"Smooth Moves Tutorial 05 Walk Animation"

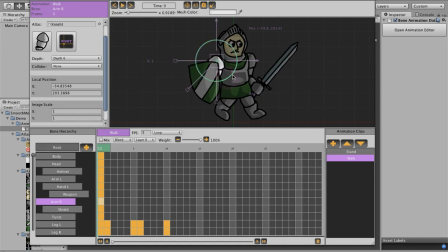8:03 The right arm is going to follow the left leg, so let's rotate it with the left leg, these two.
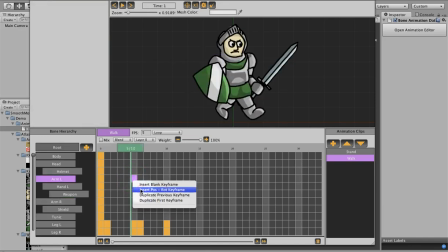8:09 And then halfway, you want to insert a position rotation keyframe, rotate it up to match.
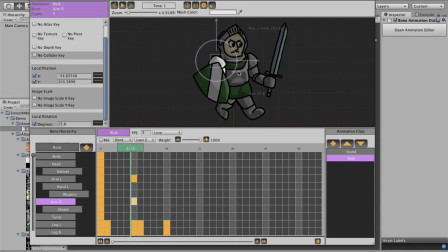8:19 Click the other one, position rotation keyframe, rotate down to match that one. And then we can just duplicate the first keyframe on each of these so that they move back.
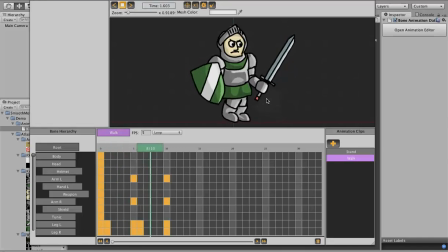8:29 If we play it, you can see the arms are following the legs. Now he's very stiff, he's still gliding along,
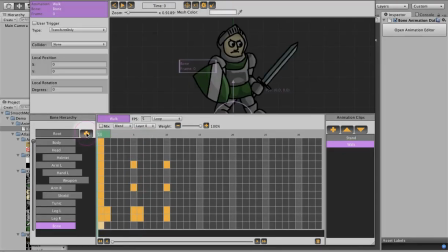8:38 so one thing we're going to do here is we're going to create a new bone and let's rename this to bounce now when we create a new bone it actually creates it for every animation
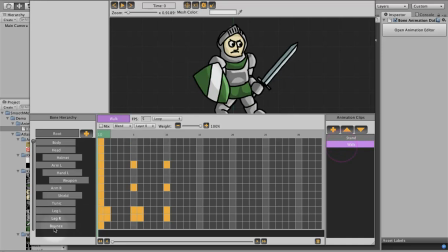8:51 so we got stand it's there walk it's there so it doesn't have any keyframes so it's just an empty bone in each of those animations but keep in mind that it will create it for every animation now we want
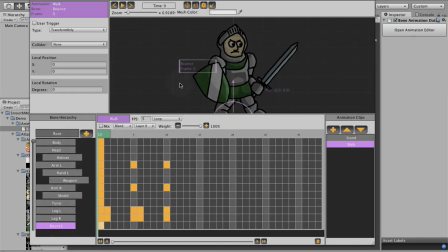9:04 this bounce to be the new root of all these bones so that we can attach it we could just drag and drop each bone low-level bone to that bounce but that would be kind of tedious so there's a shortcut if we right click I don't know if you can see that on the window if
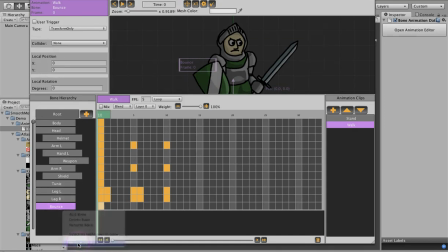9:25 you right click on this you can make bone the base when you do that it puts it at the right above
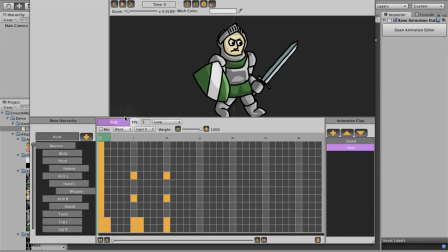9:31 root and and makes every bone a child of it. So now we can go back and animate the bounce.
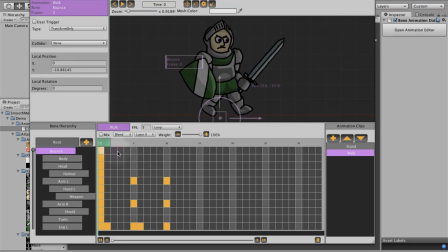9:41 So this will be our low point in the bounce. When the legs are together, this will be the high point. Insert a blank keyframe. We don't need rotation. We just need the Y. Notice we didn't set an image.
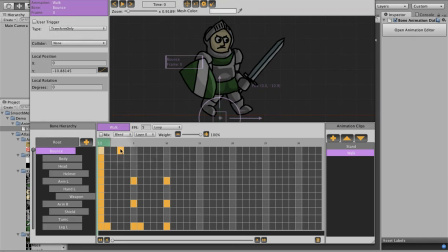9:56 This is just a transform only, so it doesn't need an image for this bone. So there are bones that don't need images. Let's insert a blank, let's do the Y, let's bring it back down, let's insert another blank, do a Y, bring it back up, and just duplicate the first keyframe.
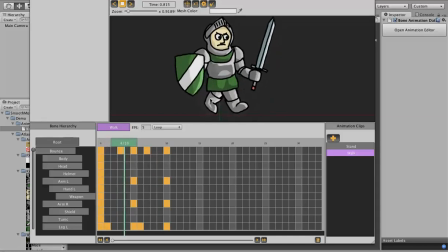10:16 So now when he walks, he's got a little bit of bounce, and it looks like when he hits the ground, he's moving up, which is what we want. So that looks a little better. You can see his tunic though is still pretty stiff, so we'll go to tunic here. you see how it kind of balloons out a bit we're going to insert a
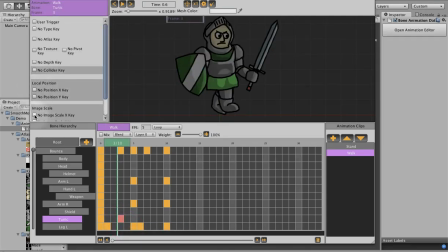10:36 blank and let's put a x scale in scale it in insert a blank scale it back out and
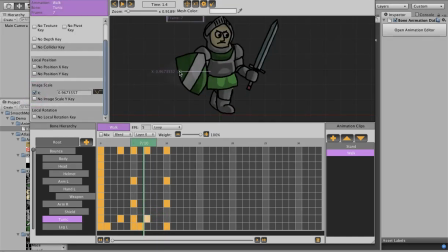10:52 another blank scale it back in and copy the first one.
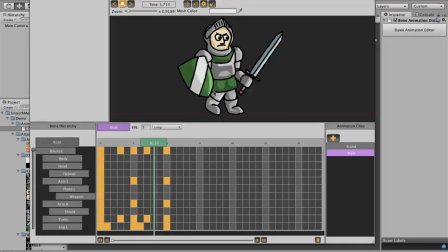11:00 Now it kind of moves with his legs. That looks pretty good. That's our walk animation. That's a little bit slow. Let's speed it up a bit. So now he's got a little more pep in his steps. So he's moving along now.
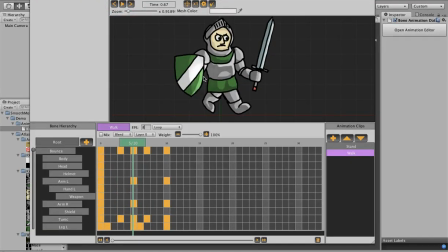11:19 I believe that's all we need to do for the walk animation. In the next tutorial I'll show you how to script this so that you can actually create it on your on your mesh in real time